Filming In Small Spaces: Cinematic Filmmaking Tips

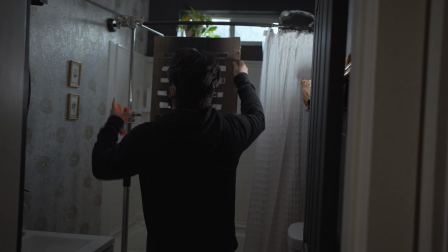(7:48)
The key light was the Mollus G200 and again that was at 2% and that was shining through a makeshift Kukulorus
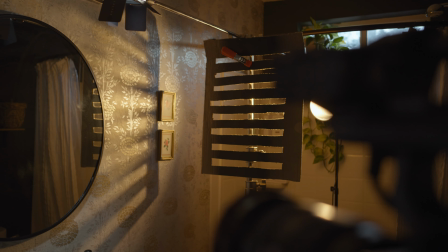(7:53)
that I put together to kind of emulate blinds and the shadows there to give it a little bit more texture,
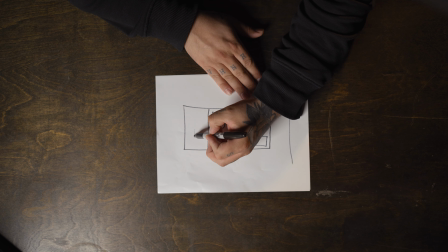(7:58)
to give the shot a little bit more life. What I did was I put the Mollis G200 here with the reflector cone. That's terrible. I'm so bad at these. Okay, so that was shining this way.
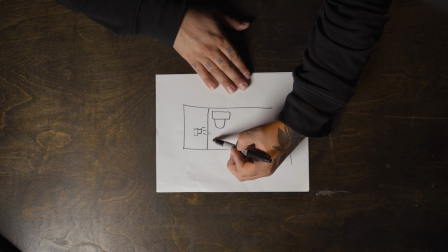(8:10)
Actually, it was a little bit more that way. And the Kukulorus was right here, just out of frame.
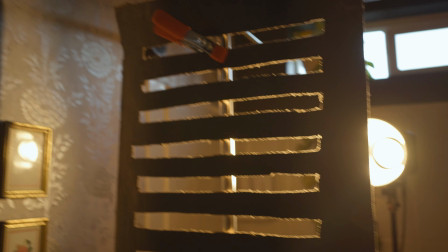(8:17)
And that was shining through onto the wall, giving that shadowy texture as if the sun was setting and peeking through the blinds into the bathroom.
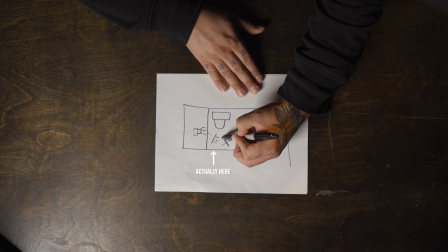(8:25)
The C-stand literally just sat right here and it kind of almost took up that whole space and hung over
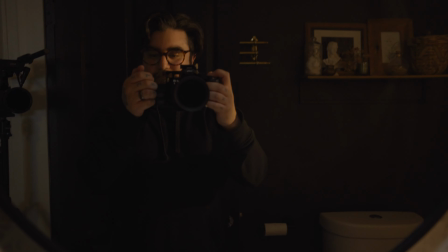(8:33)
and gave me that light that I needed overhead to kind of emulate the bathroom light that would be on if this character was in the bathroom. Now I set the G200 at a warmer color temperature and I set the light above me at 5600 Kelvin. Got some geese flying overhead. I don't know if you guys could hear that.
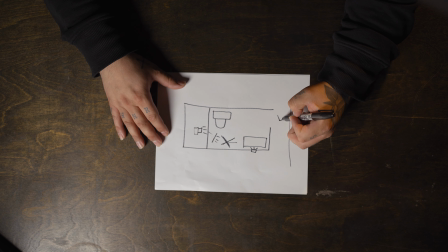(8:49)
And my camera was sitting right here, right outside of the door shooting this way at me, the subject. And what this was doing was because it was such a small space, I wanted it to look a little bit bigger.
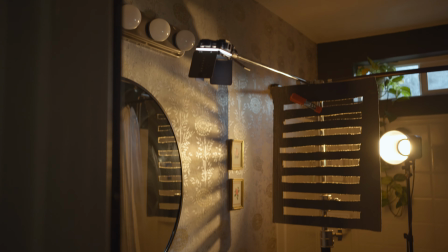(9:01)
So I was shooting at an angle at the corner here, kind of like what we had talked about earlier in some of the tips I gave earlier in the video.
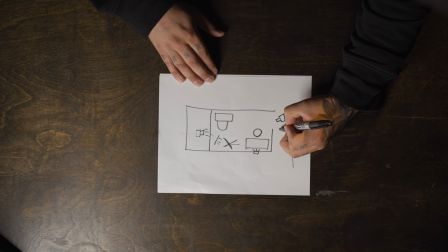(9:07)
I believe I was at 35 millimeters. So I wasn't going too wide. I didn't want it to feel distorted. I wanted it to feel natural and kind of giving it that normal look. Typically you would use anywhere from 35 to 50 millimeters to get something that's really close to what our eyes and this really made it feel real.
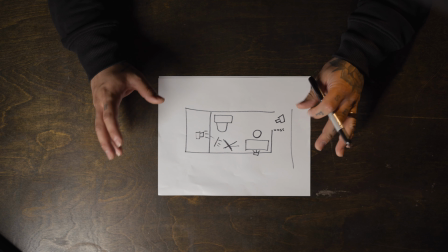(9:24)
It made it more of an intimate moment being that this was such a small space.
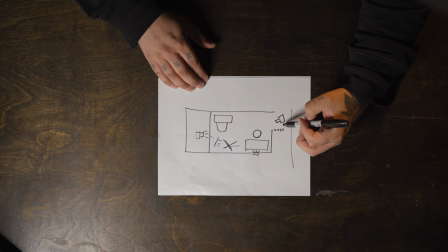(9:27)
By the way, if you're interested, I was filming with the Sony FX3 and I'm using the Sony 24-70 at 35 millimeters.
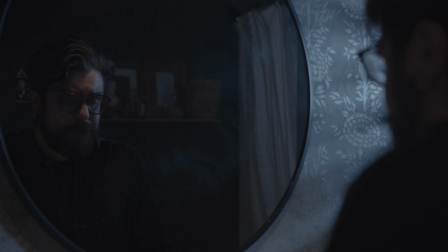(9:34)
Okay, so now things get really interesting as I switch over to the night scene. I switched the G200 to 6000 Kelvin and I set my camera white balance at
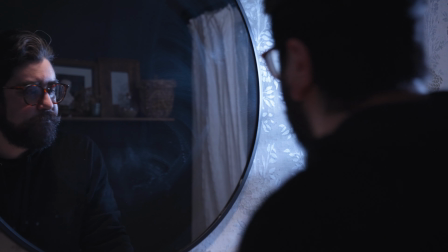(9:43)
3000 Kelvin and the reason I did this is because I wanted to feel like it was at night.
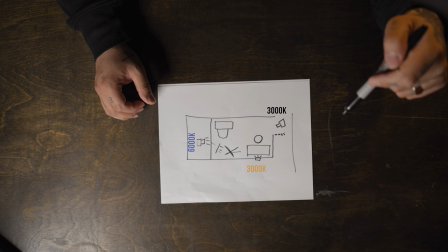(9:48)
I switched the M20C over to about 3,000 Kelvin, and this just warmed up my skin.
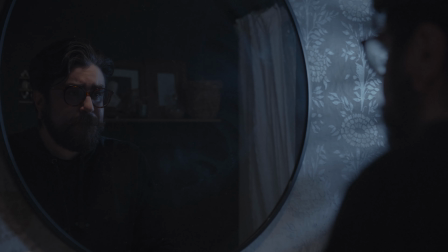(9:54)
This actually adds color contrast, adding even more depth to a really tiny, small space. After using these lights in this tiny little space, I honestly don't know if I can go back to using my bigger lights.
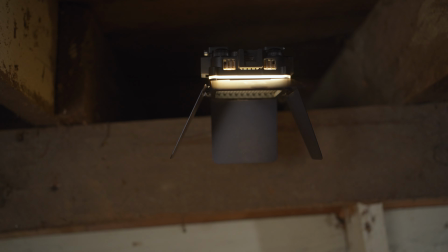(10:05)
With these, they have a really low profile. They're super powerful and super versatile, being that they're bicolor and one of them being RGB. It's awesome. I honestly don't like to promote anything that I don't believe in on this channel and I truly believe that these are a game changer especially for solo
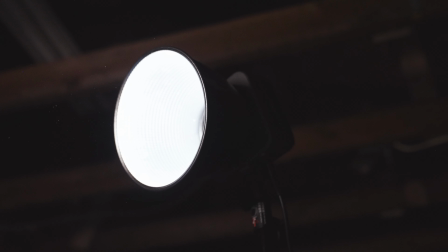(10:21)
filmmakers or any filmmaker for that matter there are a lot of reviews and specs on YouTube right now about these lights so definitely go and check those out but if you would like for me to do a review on these lights or even compare them to some of my other lighting then let me know in the comments below because I'd love to make that video for you guys and also let me know what you guys think about this look in this new shop and if you have any ideas for the new studio space I'd love to hear them with
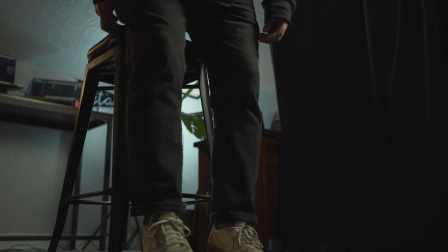(10:47)
all the new technology and all the information out there, it really hasn't been a better time to start your journey as a filmmaker.
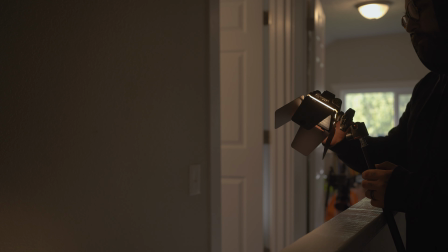(10:54)
And it's honestly never been easier to get the images that you're envisioning for your films or your videos. But in the end, it all boils down to you.
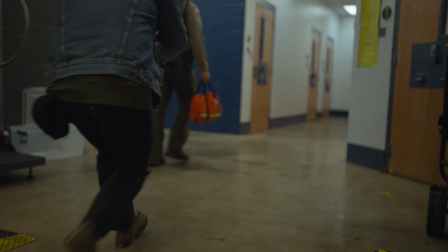(11:02)
Your experiences, unique view of the world, and your passion is what will truly make your work stand out from all the rest.
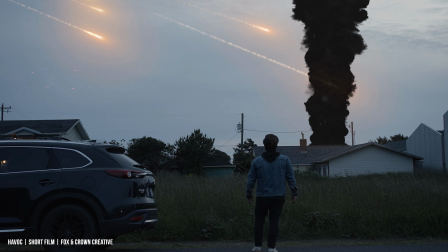(11:08)
So I just want to encourage you to practice often and keep making films.
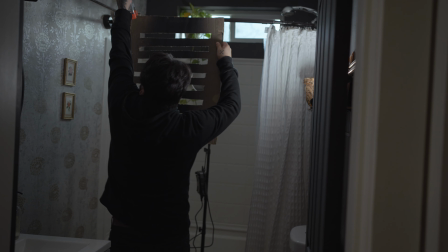(11:11)
And no matter the space, big or small, I just want you to remember that you've got this, Well, that's going to do it for me. Thank you so much for joining me in this video. If you liked this video or you learned something, please click the like button down below. Consider subscribing if you haven't already, and I'll catch you in the next one. Cheers.